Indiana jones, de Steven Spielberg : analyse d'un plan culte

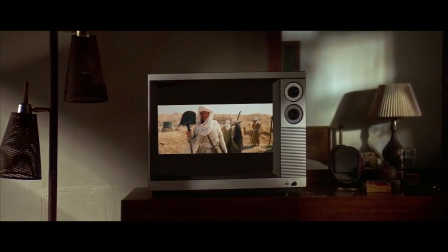0:14 On regarde aujourd'hui un extrait d'Indiana Jones, Les Aventuriers de l'Arche Perdue, réalisé par Steven Spielberg en 1981,
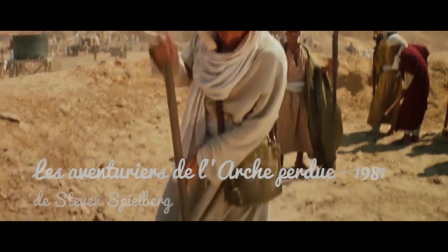0:21 et qui est le premier volet de ce qui deviendra l'une des sagas les plus connues de l'histoire du cinéma.
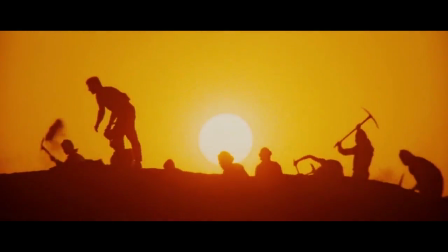0:27 Regardez ce plan de coucher de soleil, il semble des plus classiques, mais il n'est en fait pas anodin du tout,
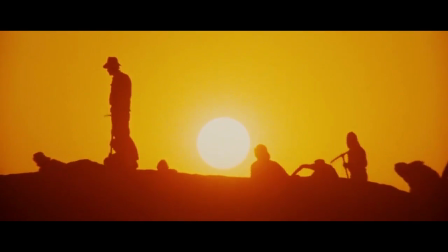0:33 car il permet à la silhouette d'Harrison Ford de se détacher des autres et de s'imprimer littéralement dans notre rétine et notre mémoire.
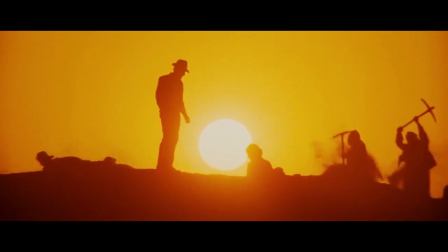0:39 C'est la naissance d'une forme, d'un contour, d'un nombre qui deviendra reconnaissable entre mille par la suite.
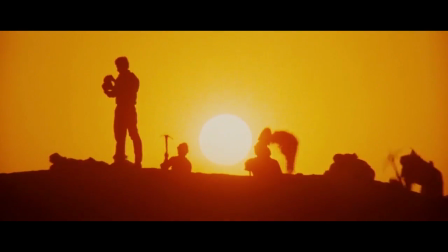0:46 Même s'il manque le fouet dans ce plan, c'est grâce au chapeau, à la chemise et à la ceinture qu'Indiana Jones est aujourd'hui identifiable au premier coup d'œil.
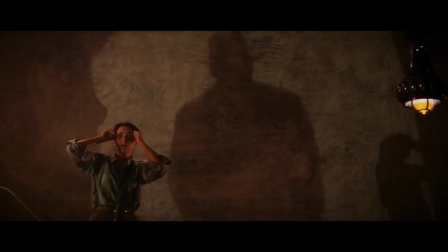0:54 Spielberg crée donc, en jouant sur l'ombre de son personnage tout au long du film, une véritable icône, une marque de fabrique de la trilogie à venir, qu'il a déjà en tête à cette époque.
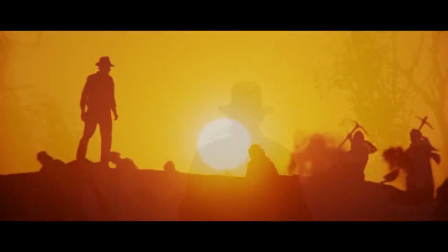1:03 Ce n'est pas le visage d'Indiana Jones qui représente le héros, qui le symbolise, mais bien sa silhouette.
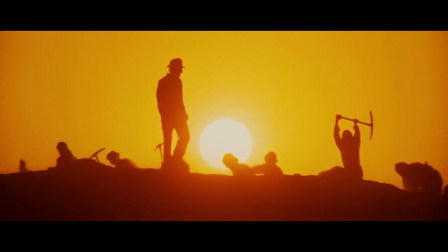1:08 Pas de gros plan donc, mais ce plan large, à contre-jour, qui en plus de sa beauté visuels évidentes s'avère d'une redoutable efficacité commerciale.
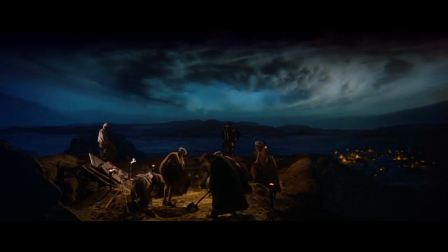1:16 Mais il y a un petit bémol.
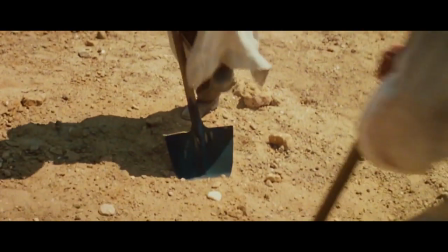1:19 Ce n'est bien sûr pas un hasard si au début du plan, Indiana Jones pose son foulard pour remettre son chapeau, qui est l'attribut le plus indispensable à son statut de héros.
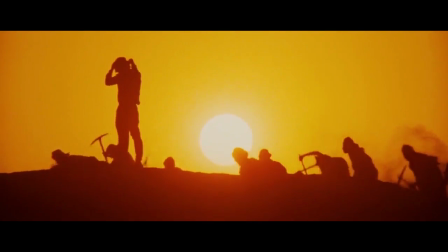1:27 Il s'apprête à prendre la pause, à parader fièrement sur la colline. Il en oublie même de creuser.
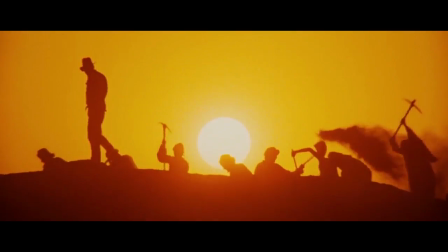1:33 Heureusement qu'il a une dizaine d'amis qui semblent ravis de rendre ce service au grand Indiana Jones.
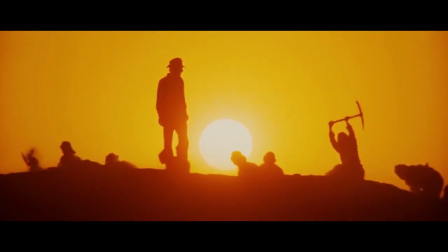1:38 Car pour mettre en valeur une icône, il faut aussi ternir l'image de ses partenaires, ici relégués au rang de simple main-d'oeuvre.
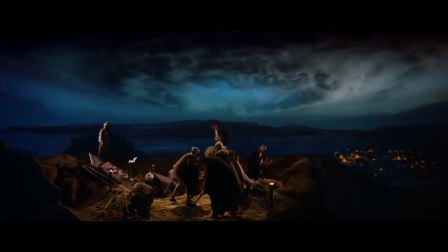1:44 C'est un petit bémol que l'on retrouve tout au long du film, dans la vision un peu simpliste des autochtones,
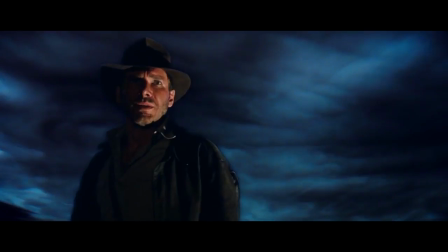1:49 résumée à des coutumes et des gestes caricaturaux, et aux visées moins nobles que notre cher professeur.
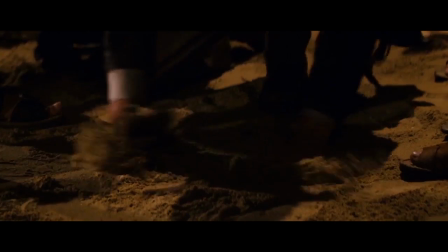1:55 A Indy, les découvertes et le chapeau, aux autres, le soin de soulever les dalles de pierre.